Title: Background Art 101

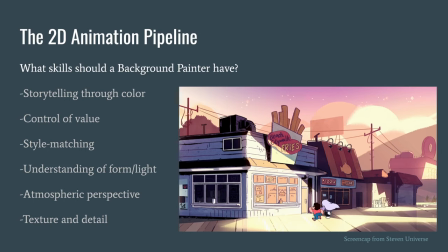999s
So you can see that that hill in the background, even though it might be a uh a green you know lush hill because it is this time of day you know it's kind of dusky muted um and it's pushed back in space through atmosphere through dusk particle dust particles in the air we
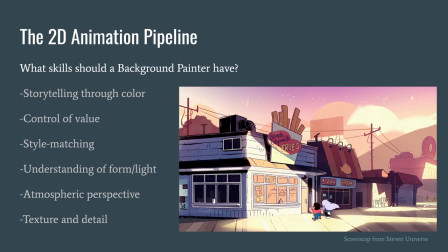1015s
get this light creamy color and then the most distant building is also going lighter and more muted so that it pushes back in space that's atmospheric perspective and then of course a painter should be able to add texture and detail so you got to be able to style match the textures of the
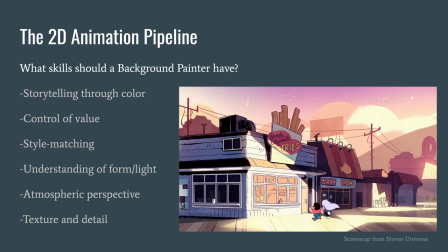1030s
show. You want to be able to indicate what material something is through the textures that you add, through the painting details that you add.
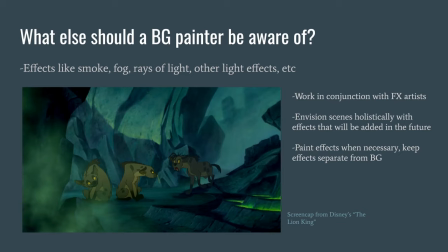1040s
What else should a background painter be aware of? So you should be aware of effects like smoke, fog, rays of light, etc. Usually that means working in conjunction with effects artists. It means envisioning scenes holistically with effects that will be added later.
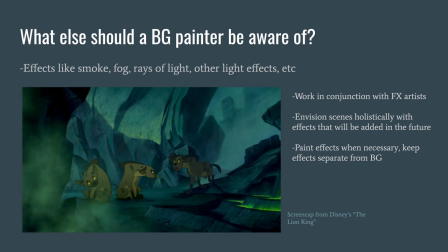1055s
So usually there are effects artists who are adding these elements in, but you want to be able to look at the storyboard and envision how that is going to impact your painted background. And sometimes it involves painting effects yourself. Usually that will mean extending them beyond the bounds of the canvas so that they can be, you know, animated or panned across the scene.
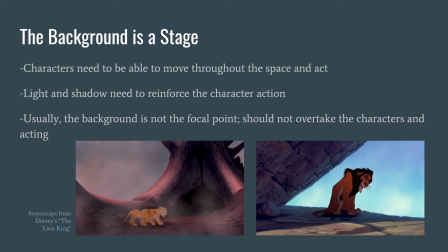1075s
All right, this slide is super important. You know, the background is a stage. I know I've talked about this before, but this is super important. Characters need to be able to move through the space and act. You know, in our animated shows, in our animated movies, these characters are the actors.
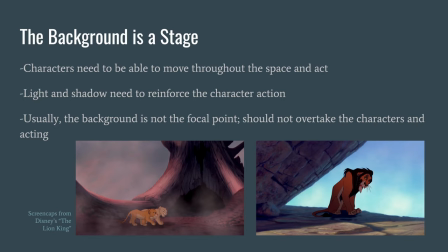1092s
They need space to do their acting. It needs to feel like a physical space that they can walk through. You know, light and shadow should reinforce the character action. So on the right here, Scar is in the shadows.
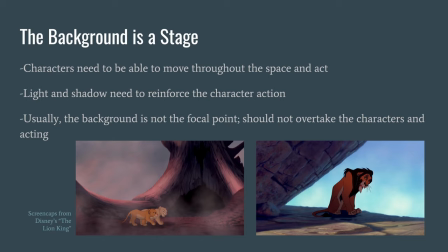1105s
You know, that shadow is reinforcing him as a villain. It's reinforcing what he's doing in the moment and then it's also really important that the background painters you know understand and keep in mind that the background usually isn't the focal point it shouldn't be overtaking the characters and if you are going from illustration
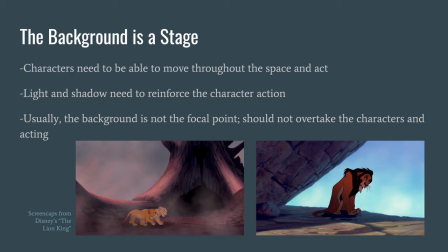1123s
toward uh toward being a background painter for an animated production it's a change because you know we're not inserting that focal point into the piece anymore we have to you know overlay that storyboard and envision that focal point being there and make sure that what we're doing supports that character action.
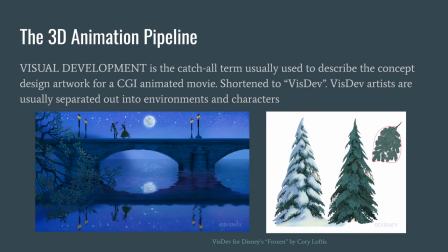1143s
Moving from 2D to 3D. Okay, in 3D, visual development is the catch-all term usually used to describe the concept design artwork for a CGI animated movie. And we'll talk about how vis-dev is also a stage and, you know, 2D shows and whatnot, but we're just kind of generalizing here.
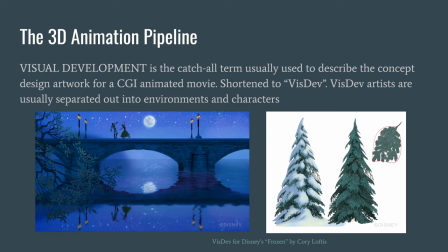1159s
Every production is going to use different words for this stuff, but just generalizing here, VisDev is kind of what this is called, this type of art. And VisDev artists are usually separated out into environments and characters. You know, you've got a whole team. People will specialize in this field.
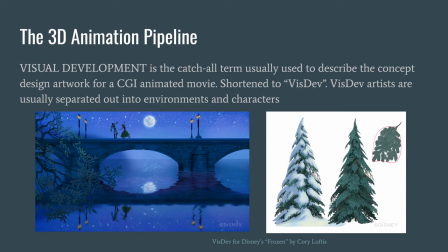1178s
You know, we're all working together. We've all got our strengths.
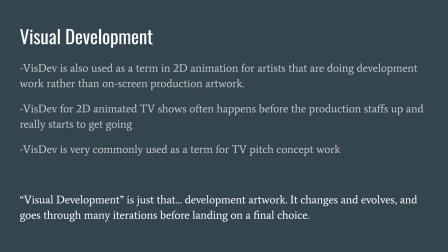1183s
So if you guys want to go into this, into the slides presentation, you guys can take a longer look at this. But really what I want you to walk away from this slide with is that whether it's for 2D or 3D or whatever, visual development is development artwork.
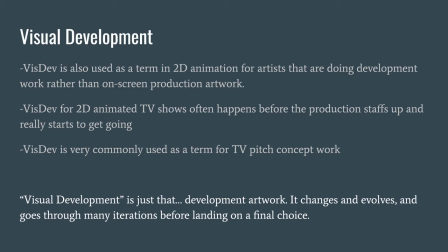1197s
So we're moving from kind of like the final painted backgrounds that you see on screen in a 2D show to development artwork, which is going to change and evolve and go through lots of iterations before landing on a final choice.
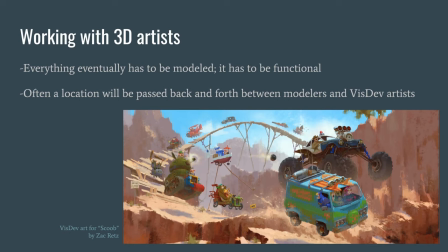1211s
So working with 3D artists is going to be a really important skill to have working in on a 3D animated project, whether it's a show or a movie, because everything eventually has to be modeled. It needs to be functional. And a location often will be passed back and forth between modelers and vis-dev artists.
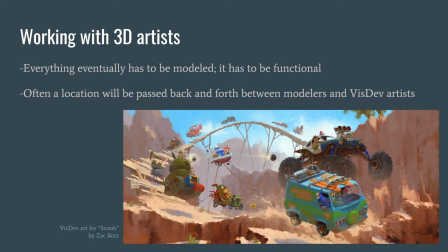1229s
And, you know, every production is going to have a little bit of a different pipeline for this. But, you know, you might design a location, they might do a rough modeling pass in 3D and pass it back to you to do a rough color and lighting pass. You know, there's sometimes a dance that happens between 2D and 3D artists working on 3D animated projects.